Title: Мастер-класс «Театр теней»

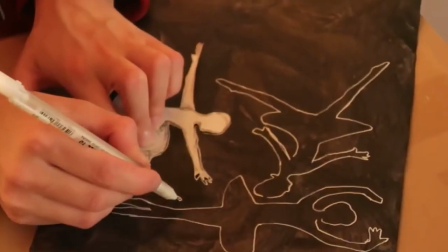8:17 Это будут ваши шаблоны. Перенесите изображение на покрашенный картон.
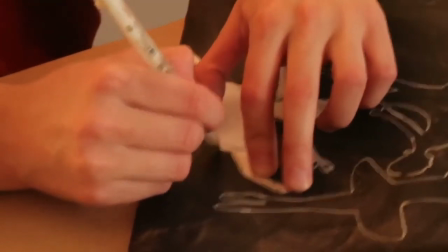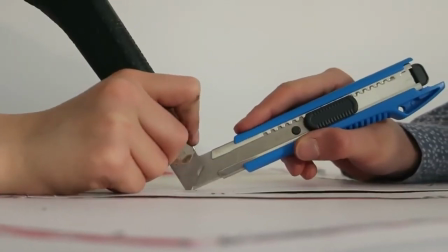8:28 А теперь вырезаем их.
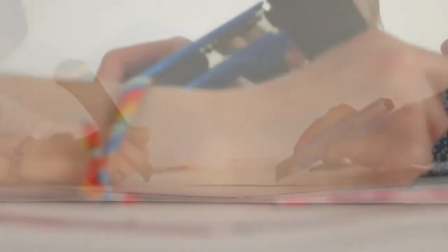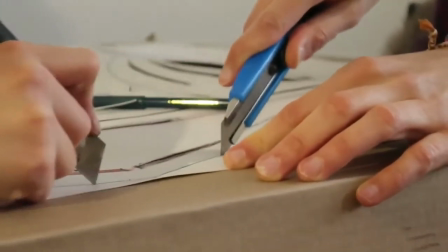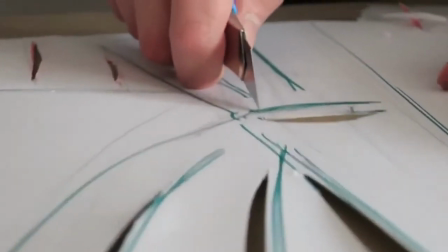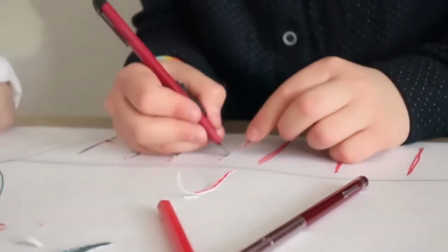8:48 Поскольку картон заметно плотнее пищевой бумаги, вырезать из него будет практичнее с помощью канцелярского ножа.
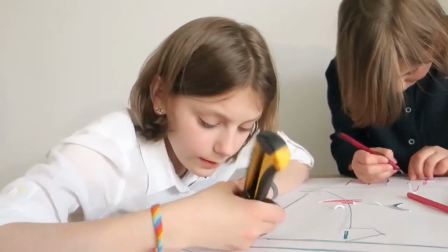8:55 Вырезайте сначала мелкие и внутренние детали, затем переходите к большим и, наконец, к внешним линиям рисунка.
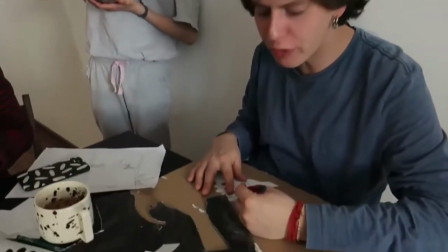9:04 Еще немного, и вы сможете приступить к репетиции или же к съемкам.
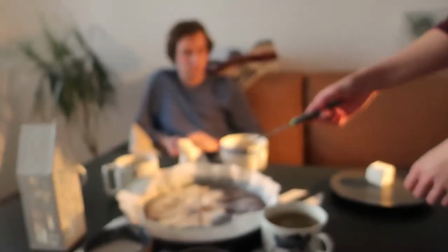9:09 Да, не забывайте вовремя подкрепиться.
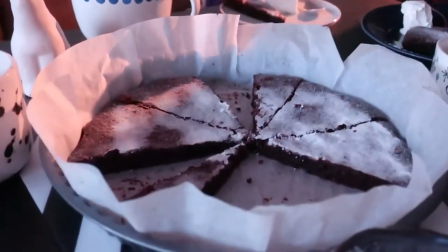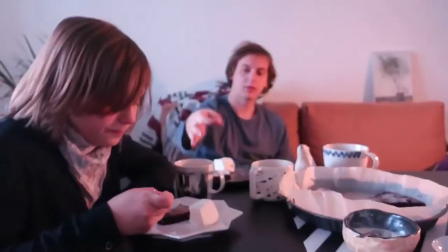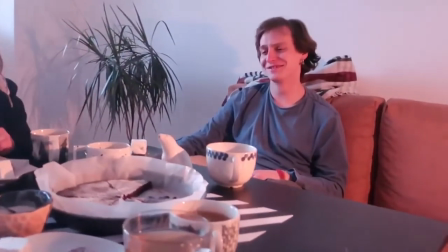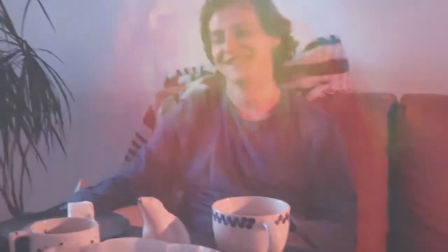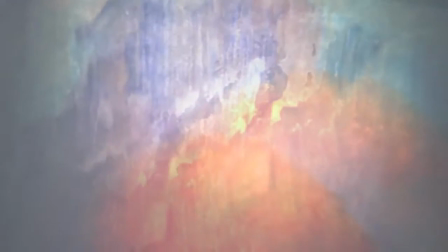9:32 Самое время установить экран.
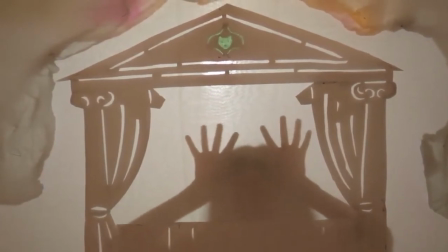9:37 Мы использовали обыкновенную белую скатерть, натянув ее на деревянную раму.
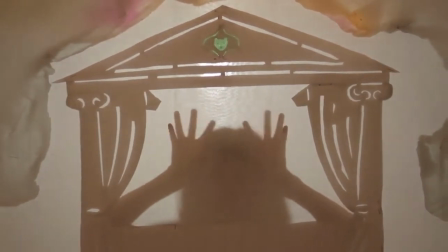9:42 Вы можете поступить проще. Натяните веревку и повесьте на нее кусок ткани.
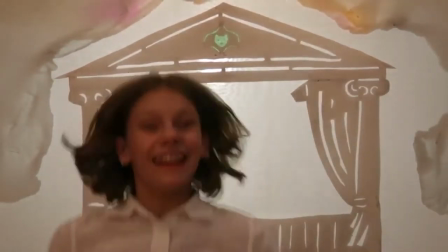9:49 Чтобы зафиксировать ее в вертикальном положении, растяните два нижних угла, привязав их к батарее или ножке стола.
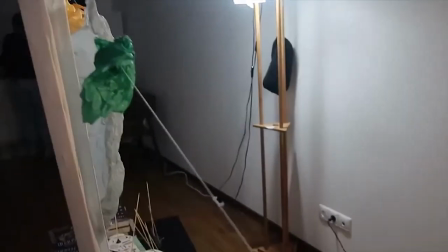9:56 Чтобы уберечь себя и своих близких от падения, украсьте растяжки яркими сигнальными лоскутками, лентами или кусочками цветного скотча.
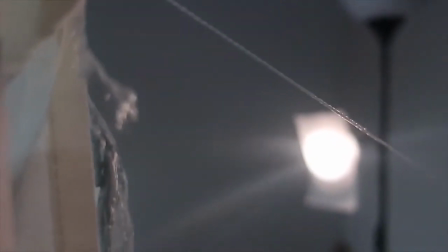10:06 Экран готов. Осталось выставить свет. Поместите за экран яркую лампу.
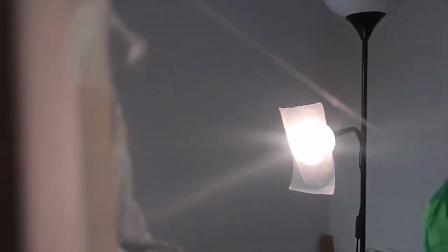10:13 Чтобы смягчить ее направленный свет, можно сделать для нее колпачок из кальки.
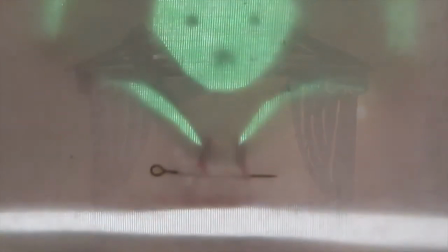10:26 Если вами предусмотрены неподвижные части композиции, прикрепите их к экрану с помощью булавок или двустороннего скотча.
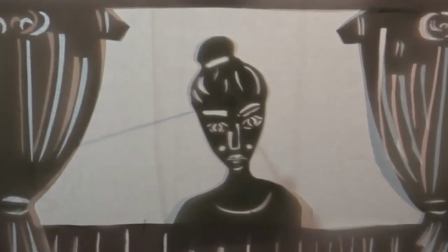10:34 Как я уже говорила, для большей контрастности силуэтов по отношению к экрану их лучше делать из материала,
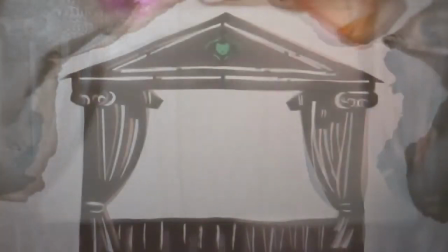10:41 не пропускающего через себя свет. Но это вовсе не означает, что надо избегать полупрозрачных теней.
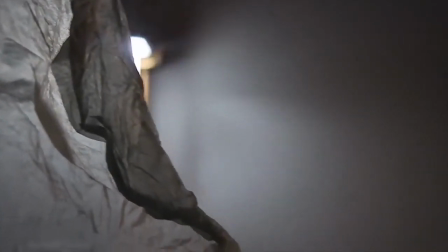10:48 Интересные эффекты дает на просвет цветная бумага, смятая калька, даже обыкновенные полиэтиленовые пакеты.
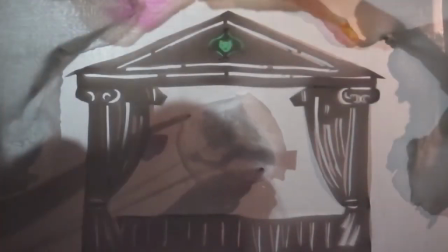10:54 Именно из них мы сделали окружающие театр облака и воздушную подушку, на которой спит маленький сын балерины.
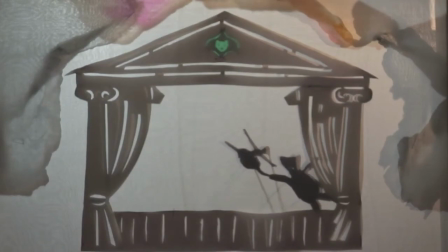11:03 Тень получается четкой, если фигурка будет прижата к экрану плотно.
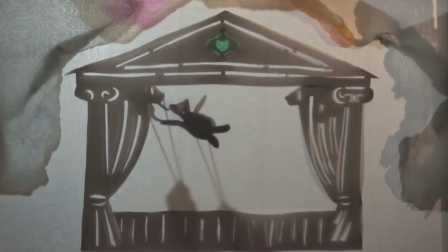11:08 Находясь от него в некотором отдалении, она даст более размытый и увеличенный силуэт.
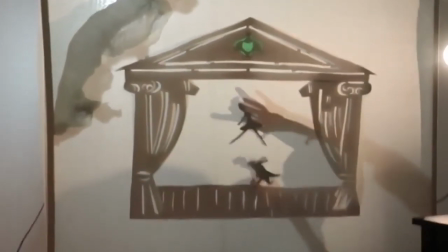11:17 Руки тоже отбрасывают тень.
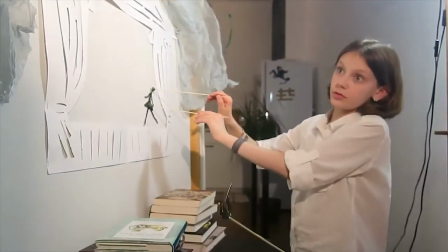11:19 Поэтому, чтобы они не портили кадр, мы подносили фигурки к экрану в нужный по сценарию момент с помощью тонких палочек.
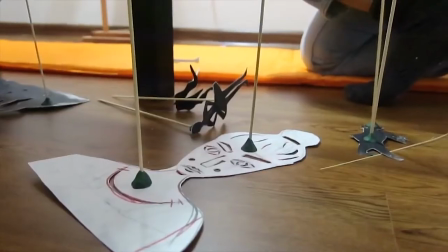11:26 Они, в свою очередь, крепились к деталям с помощью пластилина.
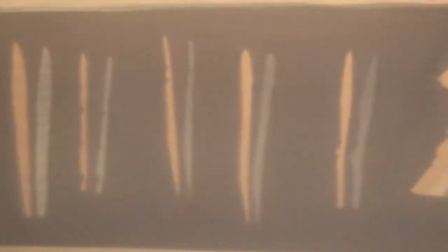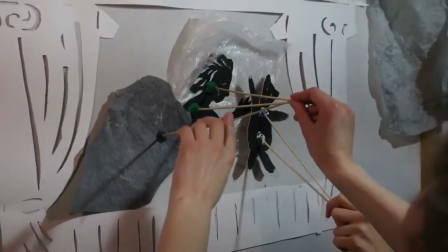11:38 На стороне экрана, обращенной к зрителям и за кулисами, все выглядит совсем по-разному.
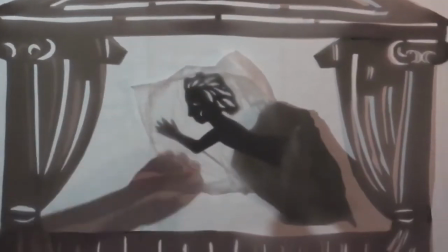11:46 Думаю, вы и сами это прекрасно знаете, если хотя бы однажды пробовали сделать сказку.